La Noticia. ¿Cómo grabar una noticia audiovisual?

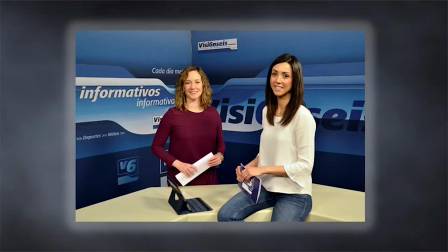Según la definición de la Real Academia de la Lengua, una noticia es una información sobre algo que se considera interesante divulgar.
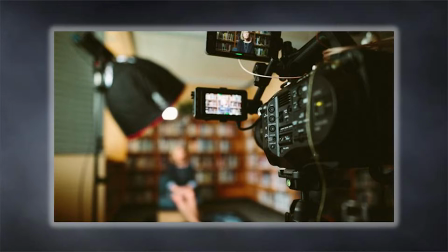Para nuestro estudio, nos centraremos en la noticia mostrada en entornos audiovisuales, especialmente programas informativos.
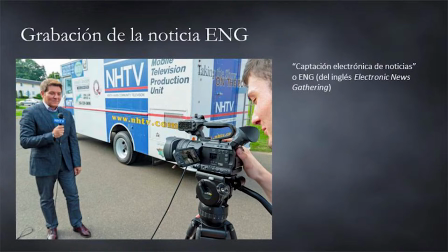El término de captación electrónica de noticias, o ENG, del inglés Electronic News Gathering, hace referencia al equipo que sale a obtener noticias a la calle, generalmente compuesto por un operador de cámara, un operador de sonido y un periodista.
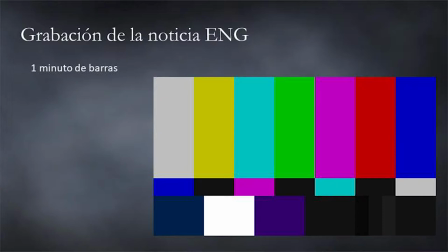A la hora de grabar una noticia, debemos cumplir con una serie de requisitos y condiciones. Toda noticia debe estar precedida por un minuto de barras. Lo ideal es grabar una única noticia por cinta, pero en caso de que sea necesario grabar más de una, se debe incluir un minuto de barras entre cada una de ellas.
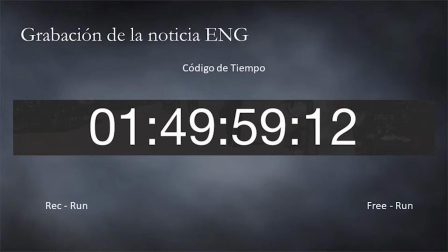Las noticias se grabarán con código de tiempo. Este código de tiempo puede ser de dos tipos. Rec Room, se codifica únicamente el tiempo que corresponde a cada noticia. Free Room, se codifica todo el tiempo, aunque no esté grabando.
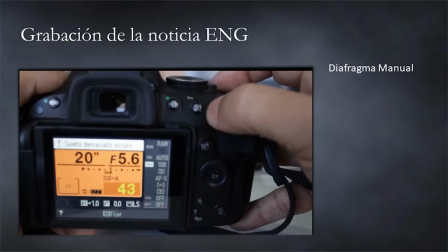El diafragma de la cámara debe configurarse siempre que sea posible en modo manual.
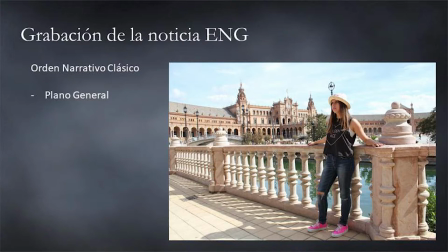Siempre debe aplicarse el orden narrativo clásico o académico, que consiste en comenzar con planos generales,
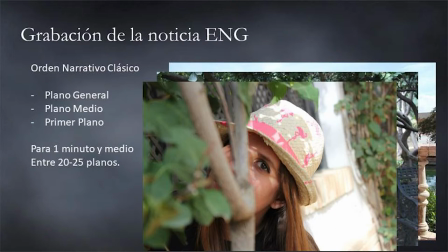pasando por planos medios hasta llegar a los primeros planos, introduciendo al espectador en la historia que narra la noticia. El número de planos ideal para una noticia de un minuto y medio debe estar entre los 20 y los 25 planos de media.
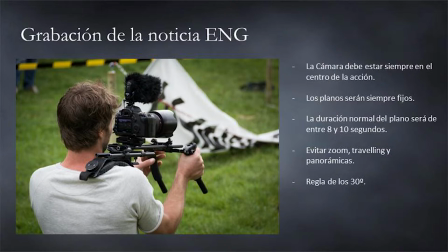La cámara debe estar siempre en el centro de la acción. Si se graba al hombro, es muy aconsejable el uso de ópticas angulares. Los planos serán siempre fijos y, por tanto, debe buscarse un encuadre significativo con contenido propio. Siempre es preferible un plano con acción a un paisaje o un encuadre estático.
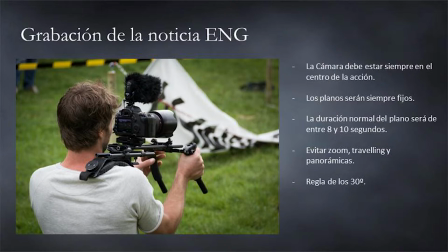La duración estará condicionada por la acción registrada, pero lo normal es entre 8 y 10 segundos. Los efectos de zoom, traveling y panorámicas deben evitarse. Sin embargo, pueden estar justificados en casos concretos.
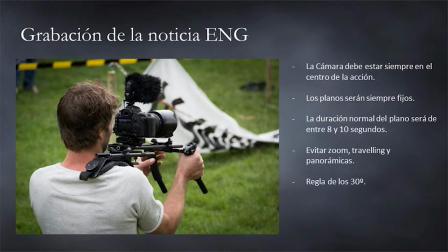Por ejemplo, en algunos casos, como al grabar un pueblo o la firma de un documento o una persona famosa entre una multitud, puede utilizarse el zoom, pero siempre es mejor dar una idea de aproximación con varios planos sucesivos y sin olvidar la regla de los 30 grados.
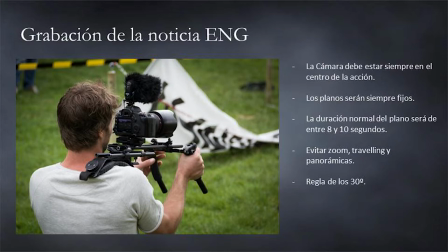Esta regla indica que la cámara debe moverse al menos 30 grados entre las tomas del mismo sujeto que ocurren en sucesión. Las panorámicas pueden estar justificadas en casos en los que el contenido de la información lo requiera,
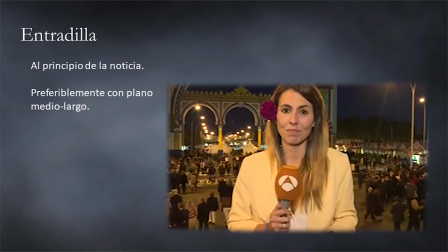pero nunca deben ser largas por su dificultad a la hora de integrarlas en la grabación.
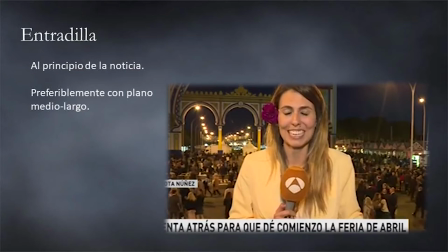La entradilla es la presencia del periodista ante la cámara en el lugar de los hechos al principio de la grabación,
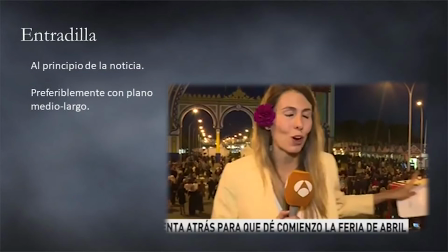haciendo una introducción a la noticia que se mostrará a continuación. El objetivo que se persigue es demostrar que el medio informativo estuvo en el lugar de los hechos.
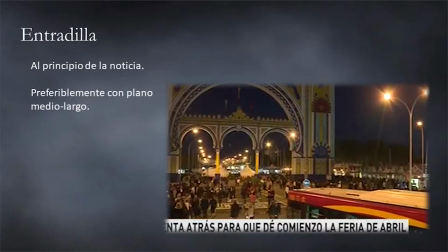Se utilizan encuadres significativos del lugar, preferiblemente con un plano medio-largo que permite la presencia del informador y la contemplación del entorno, situando al espectador en el espacio en el que se ha producido la noticia.
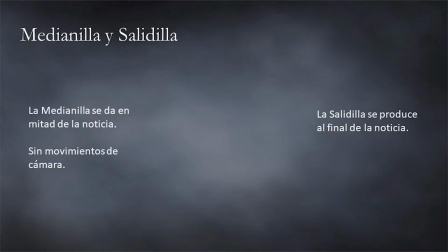La medianilla es la presencia del periodista ante la cámara, en mitad de la noticia, intercalando su aparición con la voz en off. No se producen movimientos de cámara y sirve de unión entre diversas intervenciones o de hilo conductor entre enfoques contrarios a la información.
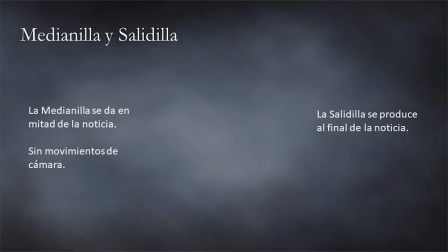La salidilla es la aparición del reportero al final de la noticia, para ofrecer un balance final o síntesis de la información. Algunos informativos americanos han inspirado también la aparición del reportero mediante
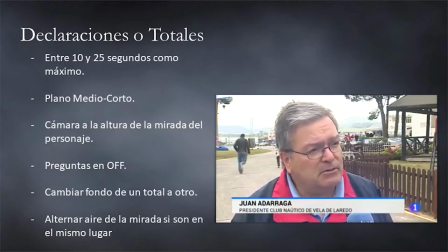una salidilla para hacer mención al medio informativo que los ha enviado al lugar de los hechos. El conjunto de los comentarios de los testigos oculares del suceso o los puntos de vista de autoridades o
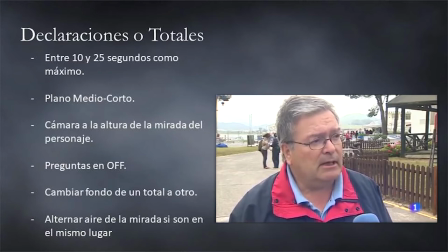expertos o las opiniones subjetivas de personas anónimas son llamados declaraciones o totales. Se intercalarán entre el sonido en off. A la hora de grabarlos hay que tener en cuenta algunos aspectos. Su duración debe estar entre 10 y 25 segundos como máximo.
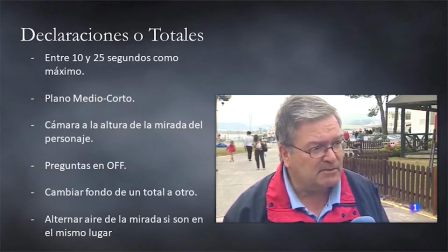Se utilizará el plano medio corto, PMC, por las axilas y dejando espacio para el rótulo de identificación del personaje. La cámara se situará siempre a la altura de la mirada del personaje.